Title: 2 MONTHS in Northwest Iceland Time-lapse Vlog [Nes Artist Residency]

And oh man, in the middle of shooting this time lapse and the behind the scenes time lapse on this camera,
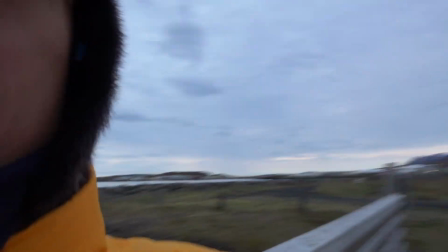(8:30)
this incredible scene unfolded before me with these horses over here
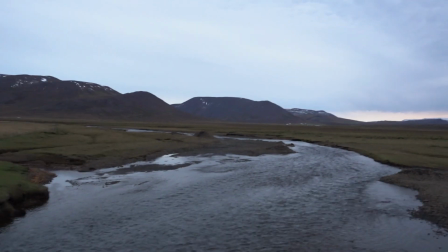(8:36)
just running from over there
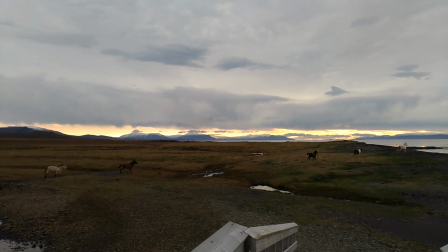(8:40)
across the meadow with this gorgeous light in the background, and I only had my cell phone to shoot it with.
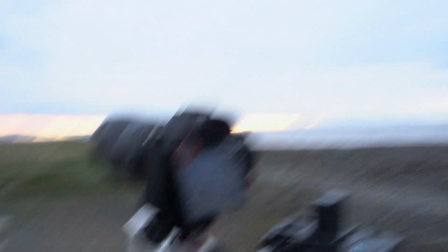(8:50)
Anyway, this time lapse is almost done, and I think that'll wrap it up for the day. Till the next time lapse. Peace out.
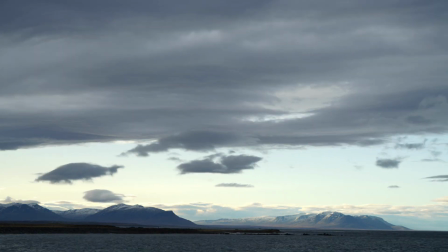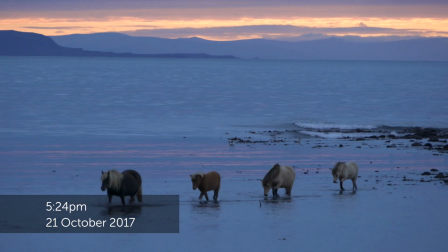Shooting just one time lapse today. I'm way out in the meadow. There's town right there in Spakonufell, the mountain.
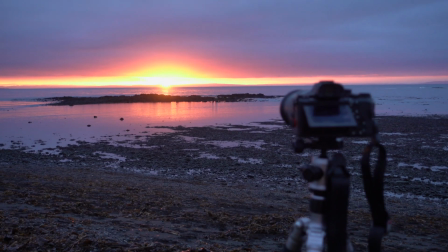(9:26)
And I was just here observing some horses when this amazing glimpse of sunset came.
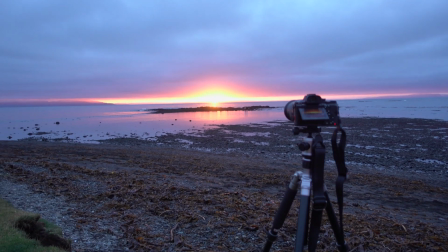(9:31)
No motion time lapse today. I came here hunting for a scene, and this just materialized.
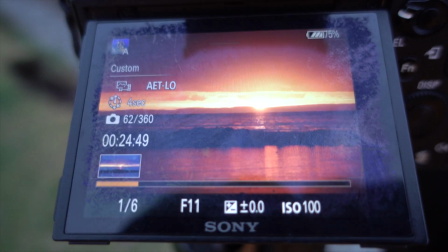(9:40)
360 shots, shooting every 5 seconds.
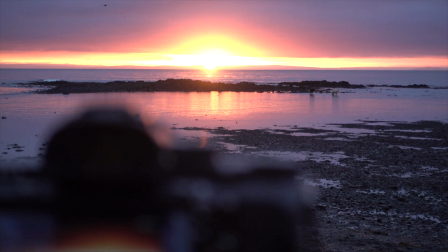(9:48)
And that's about it.
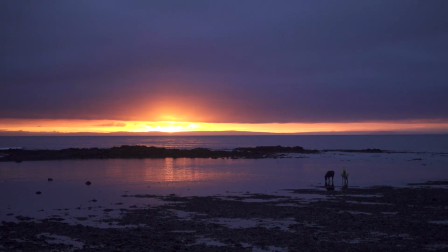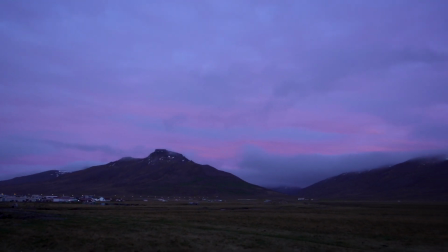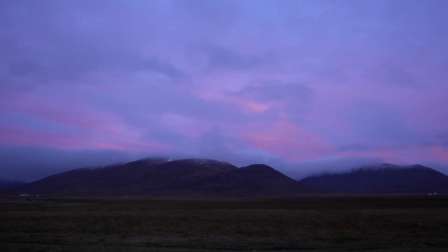(10:00)
Beautiful sky color.
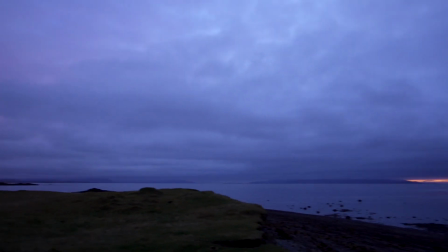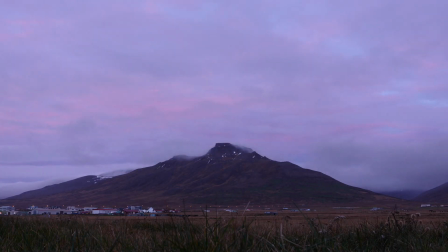(10:09)
And today I'm working just outside our artist studio right there, shooting a long exposure time lapse.
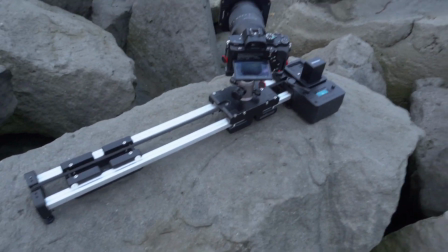(10:21)
So this time I've got my slider on the ground and I've got my format high-tech
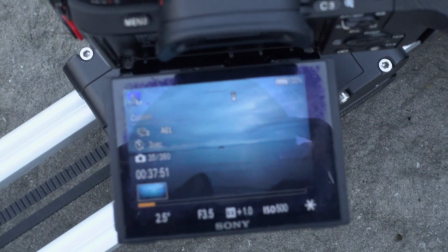(10:30)
Firecrest ND filter here, 10 stops. I am shooting 2.5 second exposures
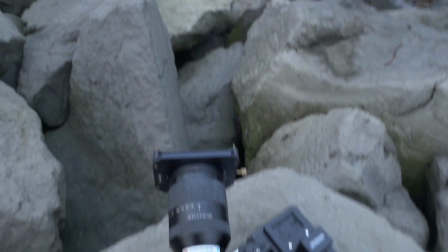(10:38)
every 7 seconds of this scene over here. I'm trying to combine time-lapse with this minimalist long exposure landscape photography we see in a lot of fine art,
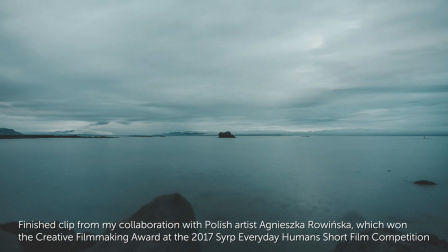(10:55)
and this is for a collaboration I'm working on with one of the other artists in the residency. I actually like that the weather is it's really cloudy, because that's what this kind of
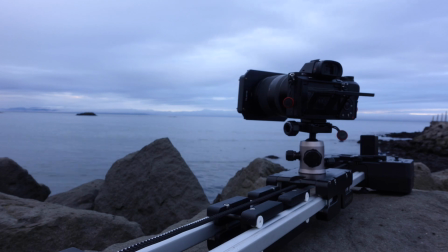(11:09)
shot needs. I think one of the best things about shooting time-lapse is how you basically become a student,
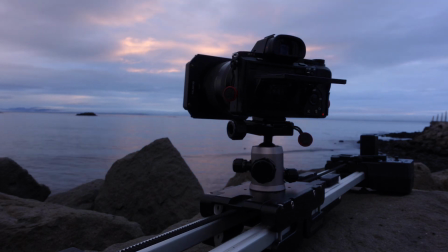(11:16)
an observer and a student of all of these changes in light, especially in a latitude, in a place like this where there's just so much like weird variation in light, with the sun just so low across the sky the whole day.
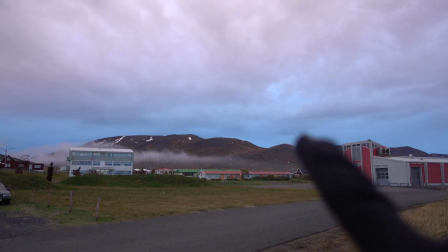(11:33)
Look at that weird like division in color between this blue at the bottom and this more
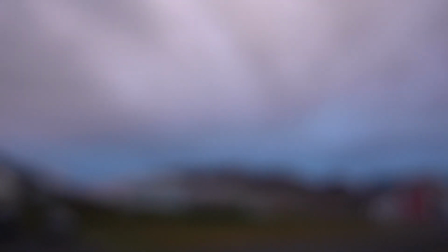(11:40)
orange pink bruise color at the top.
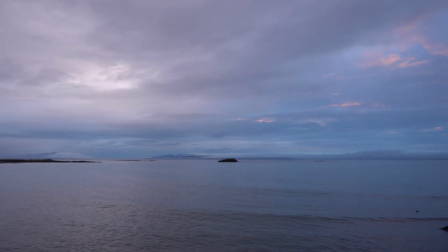(11:44)
I don't know, it's so strange. I've never seen this before. It's just because, you know, the sun is setting
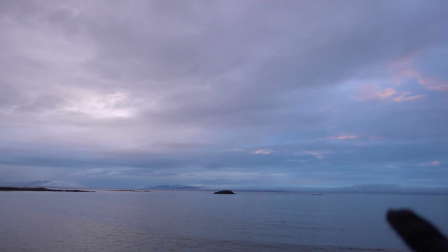(11:52)
somewhere over there, but you got all these clouds.
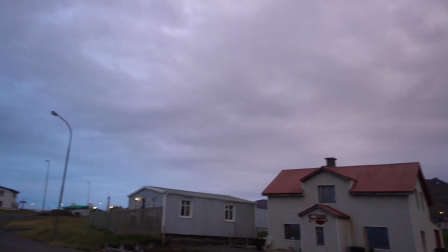(11:59)
Such a strange division in color.